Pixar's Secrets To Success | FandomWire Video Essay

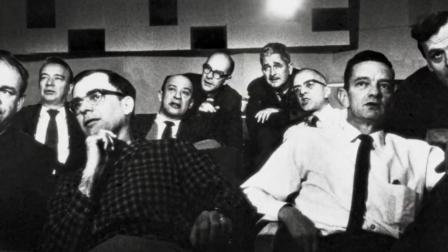7s
Pixar. Just hearing that single, two-syllable word can conjure up visions of fantastical lands, vibrant colors, and lovable characters.
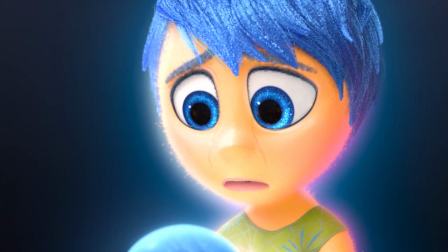15s
It can resurrect emotions of joy, excitement, and sadness.
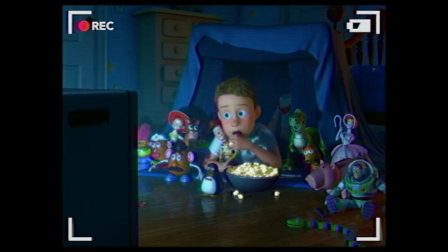19s
Pixar has a way of bringing out the best of us, of taking the wildest thoughts of a child's imagination and bringing them to life.
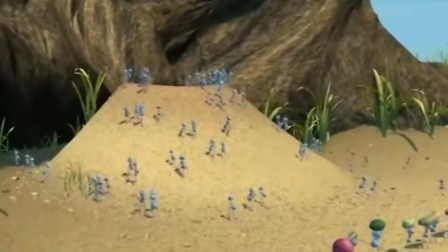25s
Like, what if my toys were actually alive? Or, I wonder what life is like for all those ants down in their anthills.
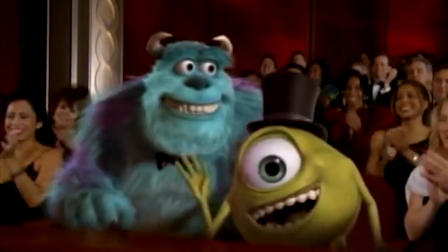30s
The Academy Awards first introduced the Best Animated Feature category in 2002, just in time for the release of Pixar's Monsters, Inc.
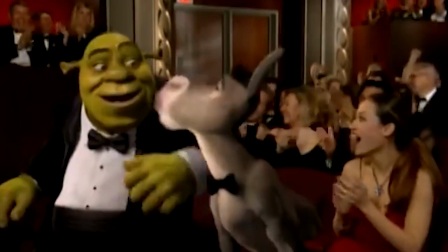37s
However, that film didn't win. That honor went to DreamWorks' surprise hit Shrek.
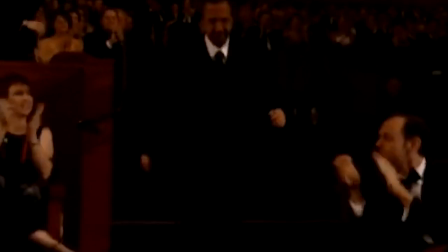42s
There were only three films nominated for Best Animated Feature that year, Monsters, Inc., Shrek, and Jimmy Neutron Boy Genius.
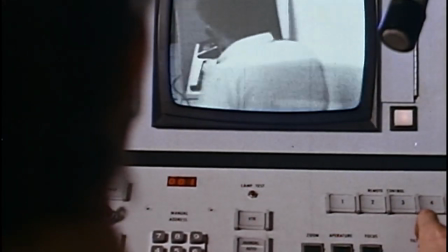48s
Pixar may have been beaten out by DreamWorks that year, but they would go on to win Best Animated Feature over and over again with films like Ratatouille,
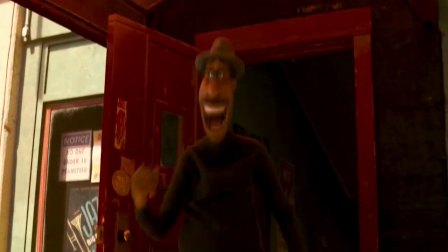55s
Up!, WALL-E!, Coco, Toy Story 3 and 4, and most recently, Soul. Pixar is synonymous with quality animation and superb storytelling.
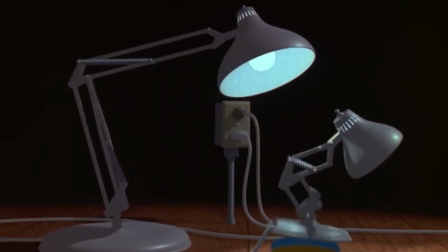64s
More so than any other studio. When people think of animated movies, they think of Pixar.
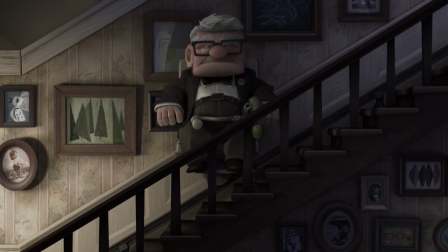69s
So why is it that Pixar sits comfortably above the rest of their competition?
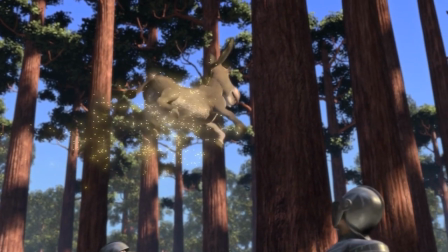73s
What sets them apart from the slew of animated features that flood cinemas and televisions year after year?
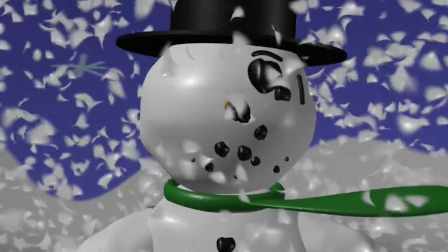79s
Well, there's quite a few reasons. But we're going to focus on the core three. First and foremost, they did it first.
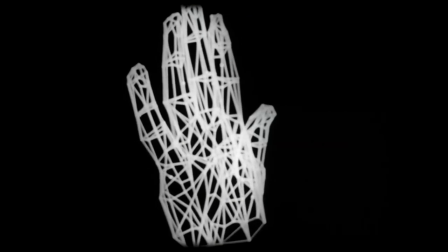85s
They weren't the first studio to make animated movies, of course, but they were the first to make feature film that was fully computer animated.
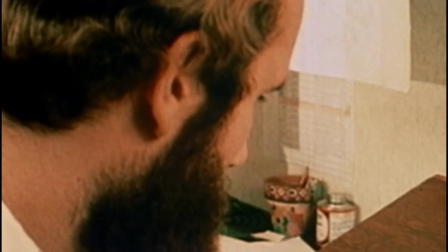92s
These days, that's pretty much all you see. The days and nights of painstakingly hand-drawing feature-length films are a thing of the past.
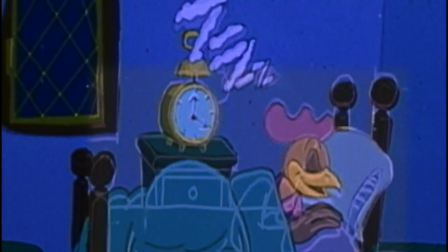99s
It's essentially a dying art form. And while that's sad in a way, computer animation is the way of the future. And that's primarily thanks to John Lasseter and the team at Pixar. Lasseter says he was originally inspired to make computer animated films after seeing the light
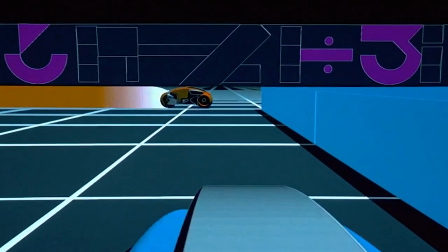114s
cycle scene from Disney's Tron and realizing that there were boundless opportunities with the technology.
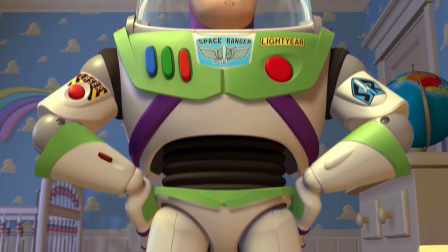120s
He saw those inspirations come to life with his directorial debut in 1995, Toy Story.
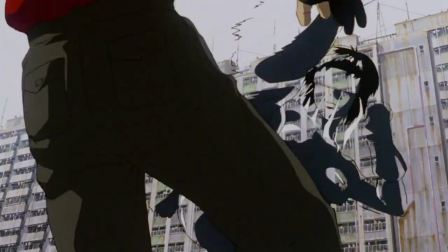125s
That same year saw the release of Ghost in the Shell, the Japanese anime about a cyborg agent, and the Disney classics Pocahontas and A Goofy Movie.
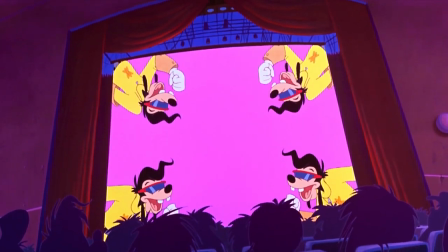132s
And yes, A Goofy Movie is a classic. That's not up for debate.
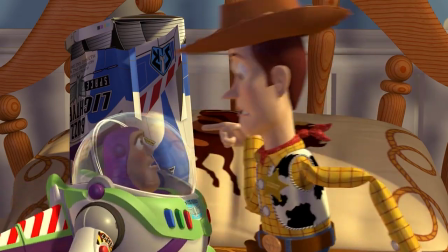136s
But Toy Story stood out, not just because of its unique style of animation, but because of the incredible creativity and heart of the story.
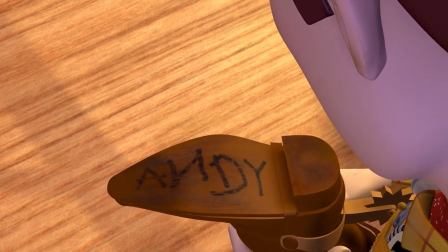143s
Pixar has a way of bringing real emotions into their stories and making us care about things that are outside of our usual reality.
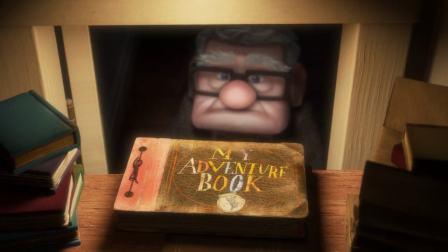150s
They explore worlds that we, as humans, could never see and allow us to be a part of them.
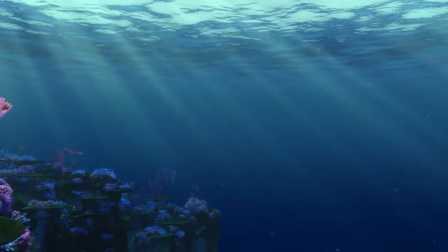155s
And that takes us to point number two. Pixar is at its absolute best when it takes you fully inside a unique world and allows that world to function as it should.
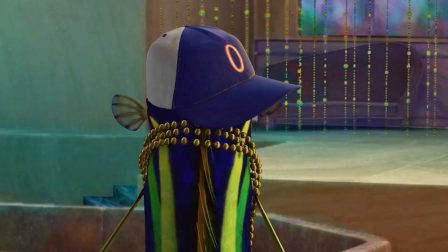164s
Pixar's Finding Nemo was released in 2003 and DreamWorks' A Shark Tale was released in 2004.
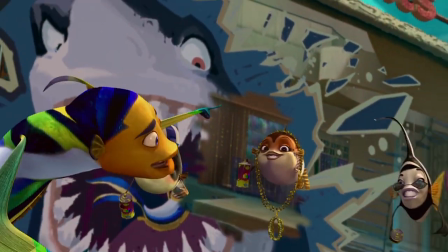170s
Both are animated films focusing on fish and other ocean creatures as the main characters. Yet, these two films could not be more different.
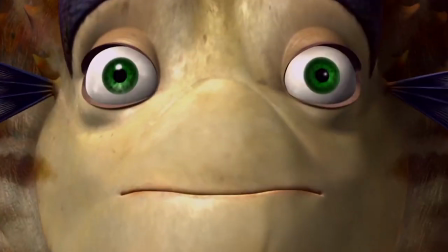177s
Not just in their plot, but in the impact they made upon release. In A Shark's Tale, the fish don't move like fish.
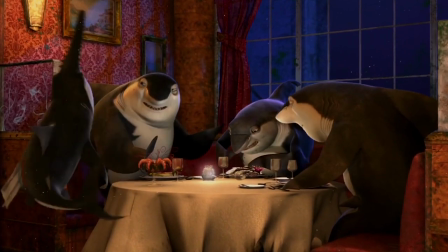183s
They don't feel real or natural. They sit inside restaurants and read from menus. There are billboards and cities and jellyfish DJs.
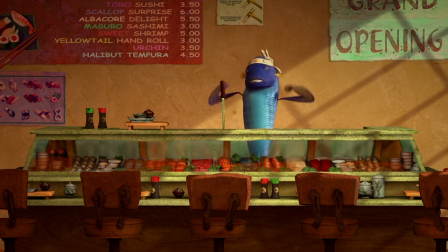190s
The audience doesn't feel like they're experiencing the depths of the ocean, and the plot isn't specific to this environment.
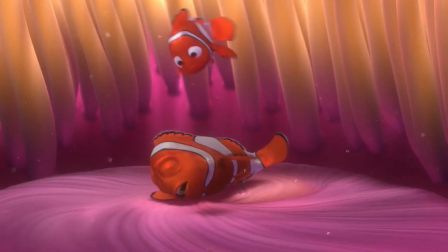196s
But in Finding Nemo, Marlin and young Nemo live inside a sea anemone in the Great Barrier Reef.
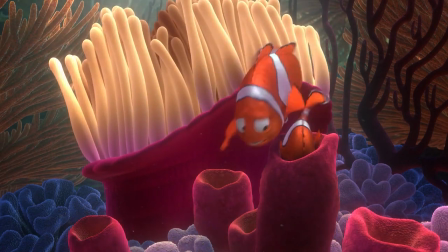201s
The anemone looks and functions like an actual anemone would. They aren't surrounded by underwater billboards or buildings.
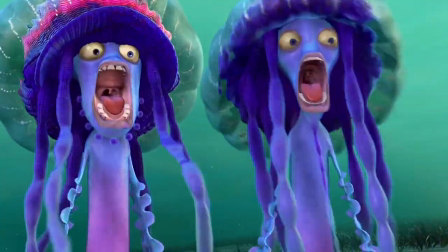207s
They're surrounded by ocean in its natural form. The jellyfish aren't DJs and the animals actually move like they should.
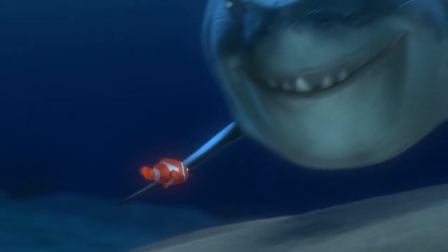213s
You feel as though you're actually watching a fish and the struggles and limitations that would go along with being a fish.
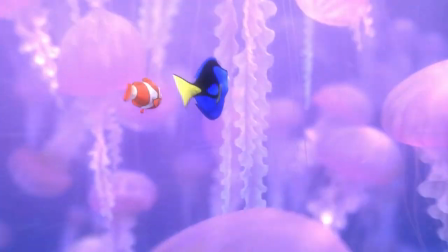218s
Sure, they're talking and going on a grand adventure, but it's an adventure that stays true to life in the ocean and everything we'd imagine it would be.
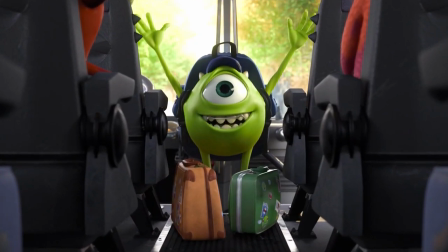224s
That's why Monsters Inc. works so well, but Monsters University doesn't. In Monsters Inc., the story is unique and relevant to the characters being monsters.
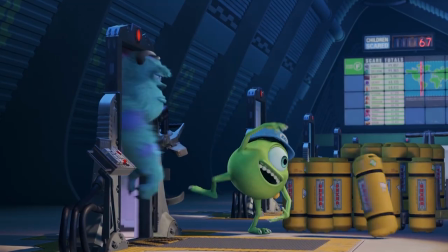232s
They work at a scare factory. They fuel their city and their lives with the screams of little children.
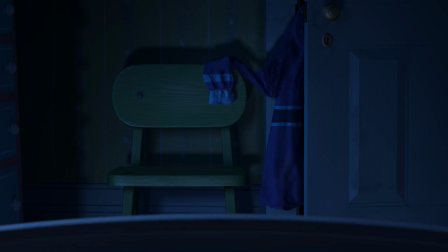237s
The story plays off of every little kid's fear about the monster in their closet or under their bed and twists it, making the monsters just as scared of the children as the children are of them.
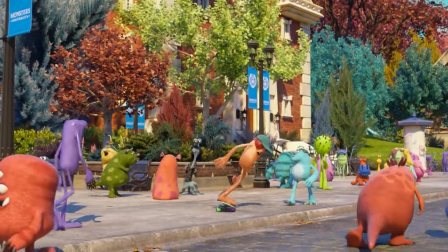245s
Then in Monsters University, they're just monsters in college. Besides the fact that all of the students are monsters, the college setting isn't unique or original.
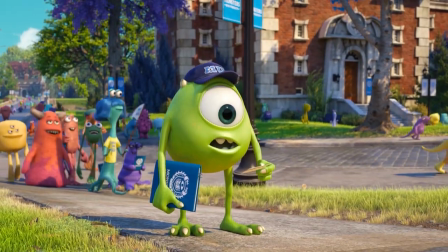253s
It's not relevant to the characters being monsters in the slightest.